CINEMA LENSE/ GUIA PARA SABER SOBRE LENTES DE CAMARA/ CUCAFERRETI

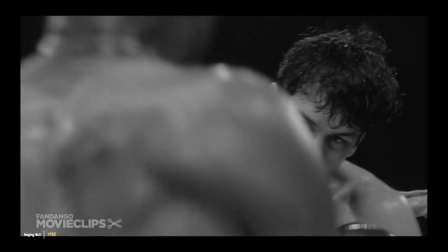(3:54)
Caos En Ragging World de Martin Scorsese grabó con esférico los cuales fueron utilizados para darle
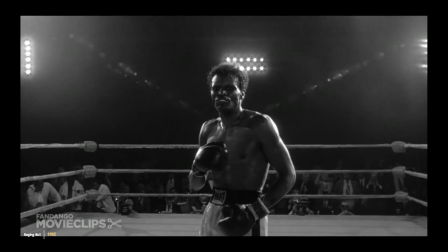(4:01)
más contraste a sus escenas al ser grabadas en blanco y negro pero también utilizó telefoto en ciertas escenas para resaltar la escala,
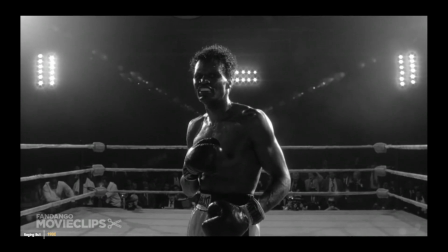(4:09)
tamaño y bestialidad de las peleas de Jake LaMotta
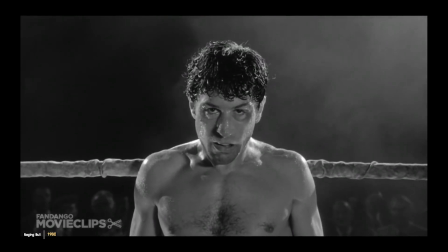Por último tenemos uno que no se usa a menudo pero que al verlo se reconoce al instante y este es él
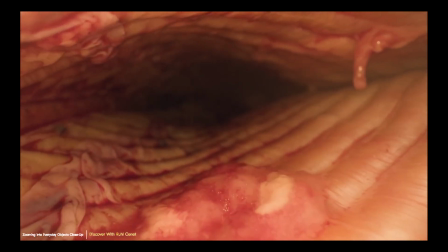(4:27)
Este lente no está caracterizado por su longitud focal, sino por su nivel de enfoque a objetos muy cercanos al lente.
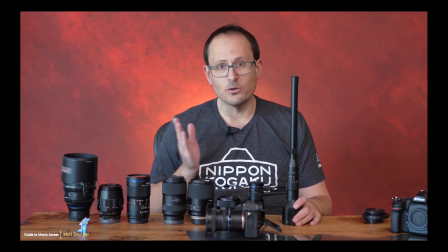(4:34)
Algo muy especial de estos es que tienen un aspecto de 1-1, que quiere decir que lo que vemos en pantalla es el tamaño real del objeto,
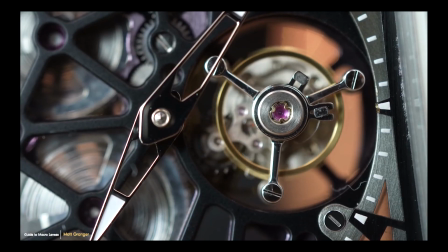(4:42)
pero hay unos que llegan a poder grabar 5 veces el tamaño del objeto, aunque no todos son así.
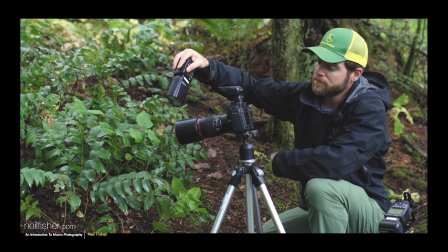(4:47)
Si tratas de capturar cierto objeto a cierta distancia, es recomendable conseguir un lente macro con una longitud focal más abierta.
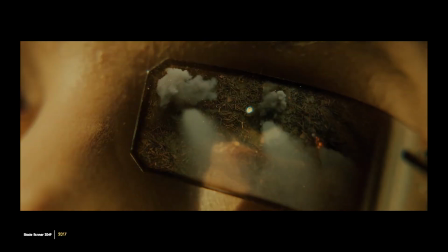(4:55)
Este lente no se ve a menudo ya que se utiliza para ciertas escenas o planos específicos,
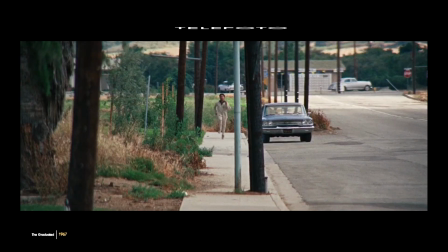(5:00)
a diferencia de nuestros dos lentes anteriores que fueron hechos por un uso más constante durante el rodaje de una cinta.
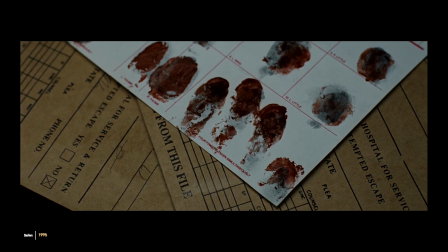(5:06)
Incluso se ve a menudo en cintas de misterio donde asemejan la vista por una lupa o simple acercamiento a una pista,
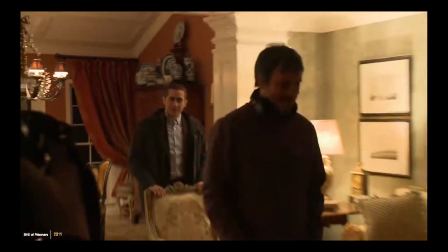(5:12)
para acercar más al espectador al misterio en cuestión. Para finalizar, otra cosa que uno tiene que saber en caso de que quiera empezar algún proyecto cinematográfico es
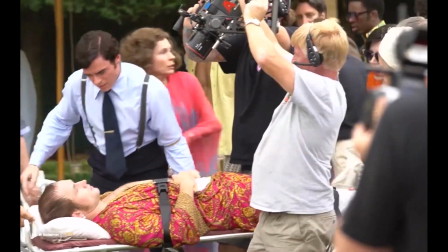(5:21)
que la mayoría de las veces el 95% de las producciones rentan los lentes.
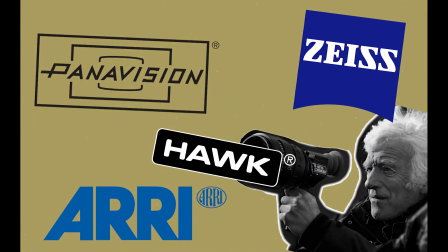(5:26)
Incluso las compañías tienden en el contrato estipular que no se pueden comprar,
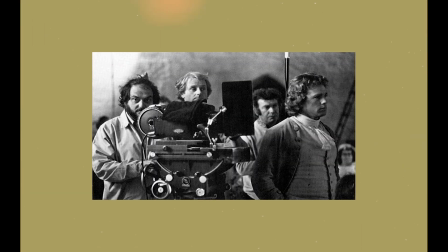(5:30)
donde tenemos sus excepciones, como Stanley Kubrick que tiene su propia colección de lentes que utilizó a lo largo de su carrera.
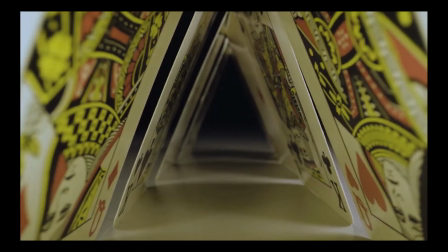(5:37)
Pero bueno, eso es todo nuestra primera parte sobre lentes de cine que consta de tres partes.
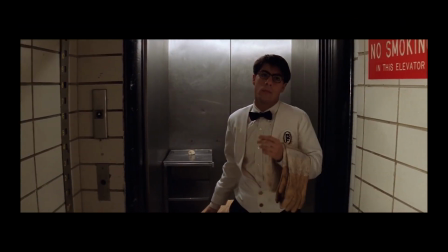(5:42)
Entiendo que esto es un contenido diferente a la habitual en el canal, espero que les guste y si Si es así, dale like y suscríbete.
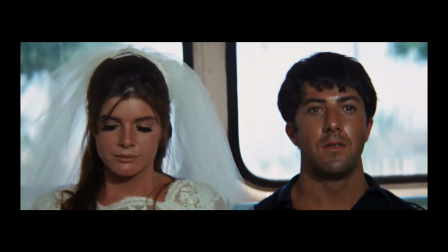(5:49)
Ya saben, síganme en mis redes como Instagram, Letterboxd Student y Facebook, ahí están abajo los links.
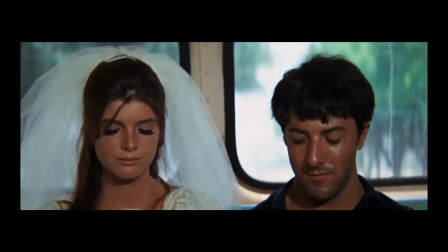(5:55)
Pero bueno, buenos días, buenas tardes y si no nos volvemos a ver, buenas noches.